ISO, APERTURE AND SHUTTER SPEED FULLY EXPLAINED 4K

So the camera is opening and closing way quicker so you can capture the frame quicker. So I'm going to take the shutter to like let's say 250 now and just to see the difference. So right now I've cranked up the shutter to 320.
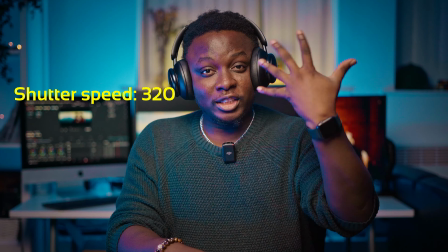8:30 When you increase your shutter which helps you to capture things sharper in motion you're going to lose light because then you're cutting down on the light. So cut down means reduce in cinematography lingo. So that's the trade-off for shutter speed.
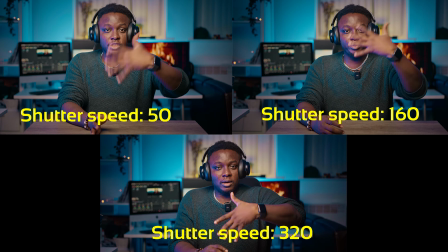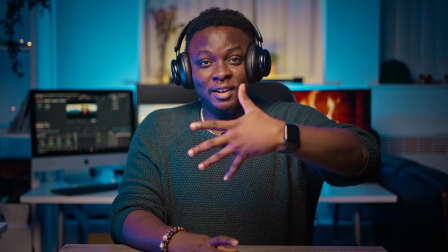8:49 Can you see my fingers better? Yes. So right now I had to compensate, I had to increase my ISO to like 1250 which is not ideal but I'm just sharing with you so you can see the pros and cons of everything.
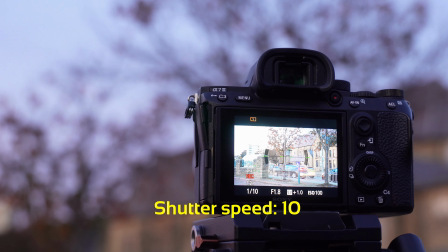9:02 So right now I want to show you what happens when you decide to use a slow shutter. So I've set my camera to shutter 110, that's 10 instead of 50 which I would ideally use for 25 frames. Then the ISO is only 100 because I have to keep the balance and then I am going to be in front of the camera
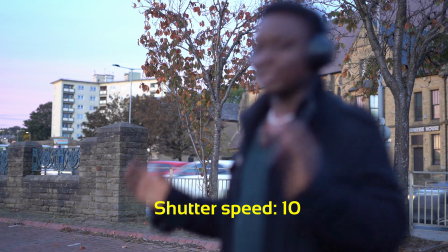9:19 and you can see you would see me looking blurry that's what would happen you can see me looking blurry so
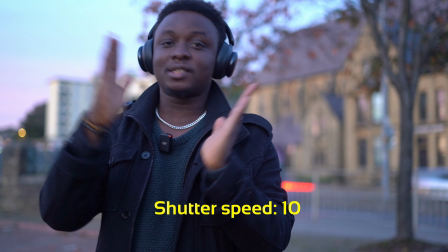9:31 this is what's happening the shutter is closing and opening so slow so it's like this and this like this and this while it opens
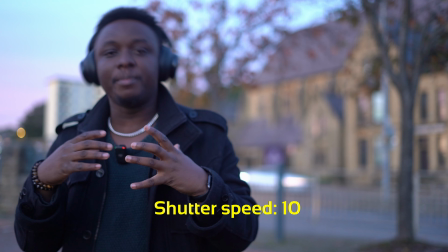9:39 i've already made my motion and completed it before it closes so it's not capturing me in real time so it's basically sluggish that's the way i would explain it
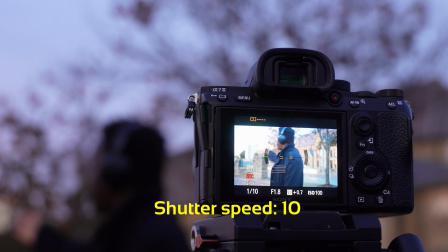9:47 to you and you can use this for like artistic purposes You might want to shoot, let's say, traffic and you want to shoot cars, you know, trails of cars, their backlights and stuff.
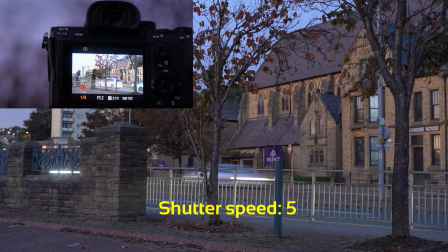9:56 That would make sense. But if you're not doing that, then you want to keep your shutter the double of your frame rates.
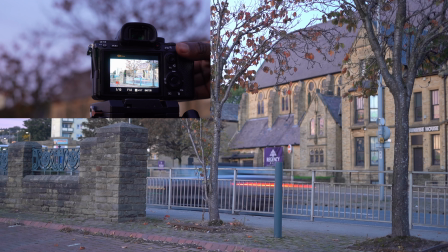10:03 So I'm taking my shutter back to 50.
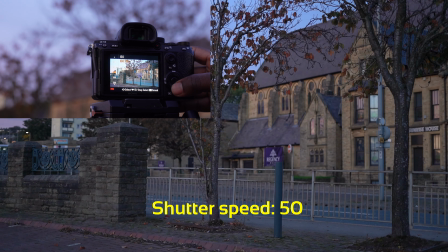10:09 And I have to go up on ISO to balance out the exposure.
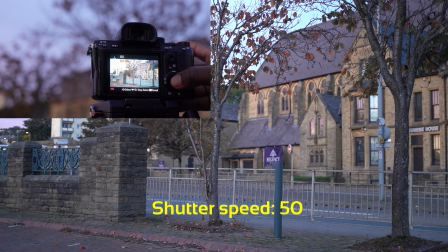10:14 Like I said, it's a trade-off. It's a triangle. You turn one,
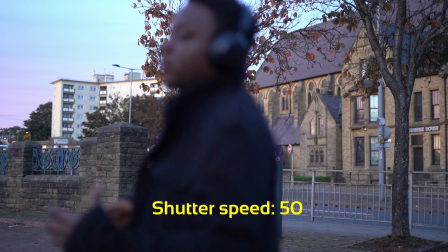10:18 you turn the other one. so right now everything is back to decent exposure and it should be fine right now so right now i'm
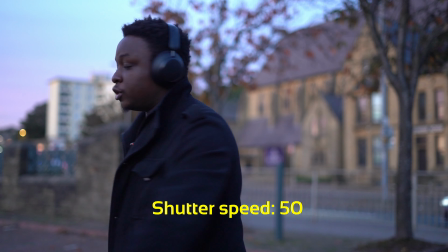10:26 doing the same things i'm jumping around this should look
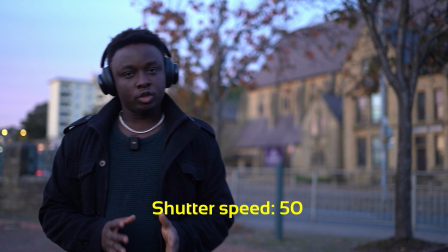10:30 good this should look decent as compared to when you were filming on shutter speed of 10 so if your action is fast moving you want to increase your shutter but then as you're increasing your shutter you are losing light so you need to compensate by either bringing more light or i'll be forced to like increase my ISO but don't forget as you're increasing your ISO to you know compensate for the loss of light you're also introducing noise to the footage so if you have to push your ISO beyond its native ISO then I would advise you to increase the light instead. So that right there is the exposure triangle and I know it sounds like a mouthful and yes it might be like a mouthful at times but the more you start practicing with these things the more you start like experimenting with it, the more you start learning how to compensate. You know, you have to let go of something for something. There are other tools as a cinematographer that you can use to compensate for light and you don't have to like, you know, for example, you don't have to lose your depth of field or you don't have to lose your motion blur because for me, I like a little bit of motion blur. So my camera is usually set to 50 shutter and my frame rate is usually like 25 or sometimes 23.98 or 24, you know, all those industry jargons that I don't need you to bother about right now because Because when people watch your footage, they're not really going to ask you what ISO, what shutter speed. I mean, people do, but most people are not going to ask you about those details. What matters is how they feel when they watch your footage. What matters is the experience on screen that you create for them. You just need these tools to be able to manipulate things.